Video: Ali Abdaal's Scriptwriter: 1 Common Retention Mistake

chapter is about and uh and then i've also seen some creators i think ali does this as well sometimes they use they have kind of like vague ambiguous names for their chapters so like rather than like do this it'll be um the the 30 20 rule but people won't know what that rule is and they have to watch the chapter to understand what it is um yeah so yeah yeah that's kind of that it that's like yeah that's kind of the the second half of it is making sure once you've done the work on the script you don't then just give it away in the title cards anyway but i was consulting with or doing doing some consulting with um ali's team fairly recently and despite the fact they do often do well at not giving away what it is from the chapter alone they will sometimes still start the segment by saying the 30-20 rule is blah blah blah and then they'll talk about it for a minute and it's like you the mistake is still mistake but you know what i mean it's still there um so it's partly in not giving away in the chapter but also in how you construct the the script um it's like a two-part operation
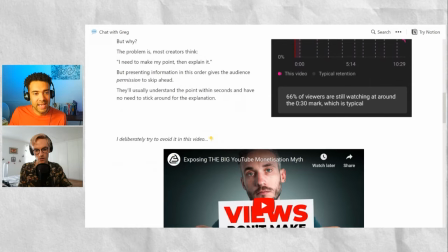304s
so there's an art form to doing it right and you helped Ez from Filmbooth
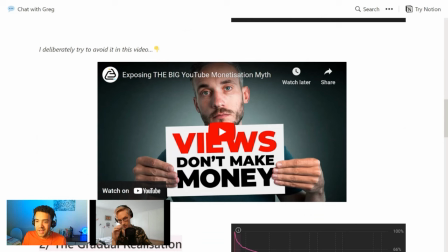310s
and Creativebooth put this video together and you believe this video is a good example of how to do it correctly.
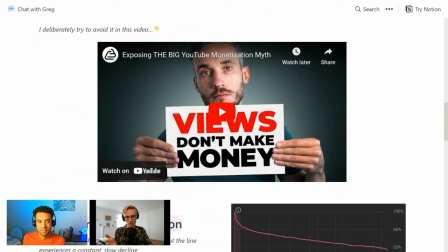317s
So yeah the thing first initially I mean this is maybe a slightly separate point but the very first thing we're doing with this video is we're starting out by asking the audience a direct question it's not yet clear what we're talking about in relation to the video but it's immediately something that is
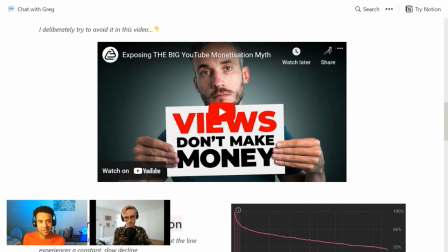332s
going to engage the viewer and get them actively paying attention actively participating if you like in the video um so yeah we'll just
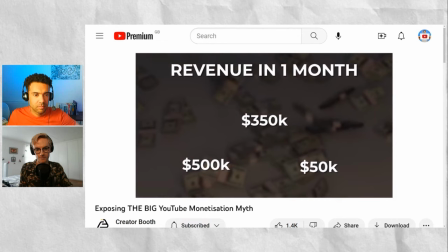340s
we'll play it and it's great yeah let's watch that and see this in action look at these numbers on screen this is the revenue generated in one month by three
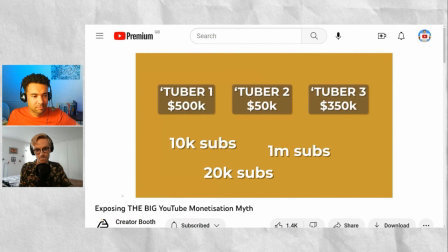348s different youtubers that i know and these are their subscriber counts which i'm going to put in a random order for you now i want you to guess which channel is making which amount of money and then i'm going to give you two more seconds before i reveal the answer
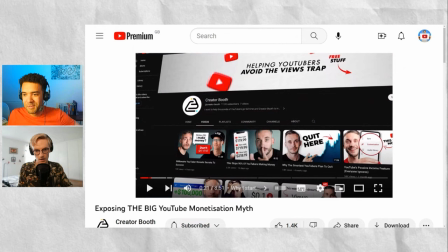363s
surprised one of the main reasons i started this channel because i wanted okay um so what did we see there so george what was that an example of yeah so um like i said beforehand initially it's asking the audience a direct question it's getting them involved in the video making them a participant
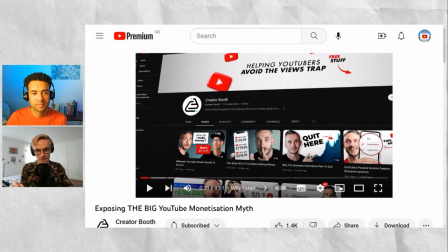380s
um there were also a lot of kind of editing choices that the guys made on the other end so immediately it's like
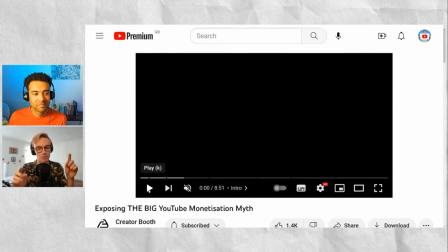384s
a sort of little pop sound effect uh as soon as the question happens there There was also,
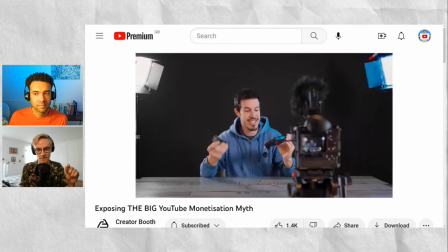389s
Ed said, a very deliberate choice to leave the answer on screen for not very much time,
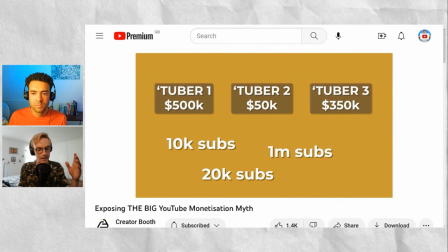395s
because that would again make people sort of like pause, check it out, go back, almost like, you know, re-reviewing the information that they've just taken in.
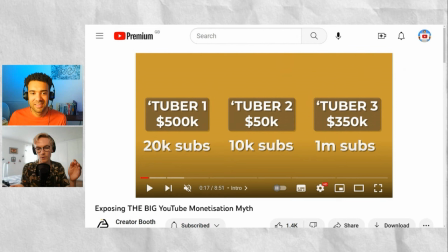405s
But the main point of this intro is that we're creating a puzzle for the viewer, which is not yet clear why we're talking about it at all.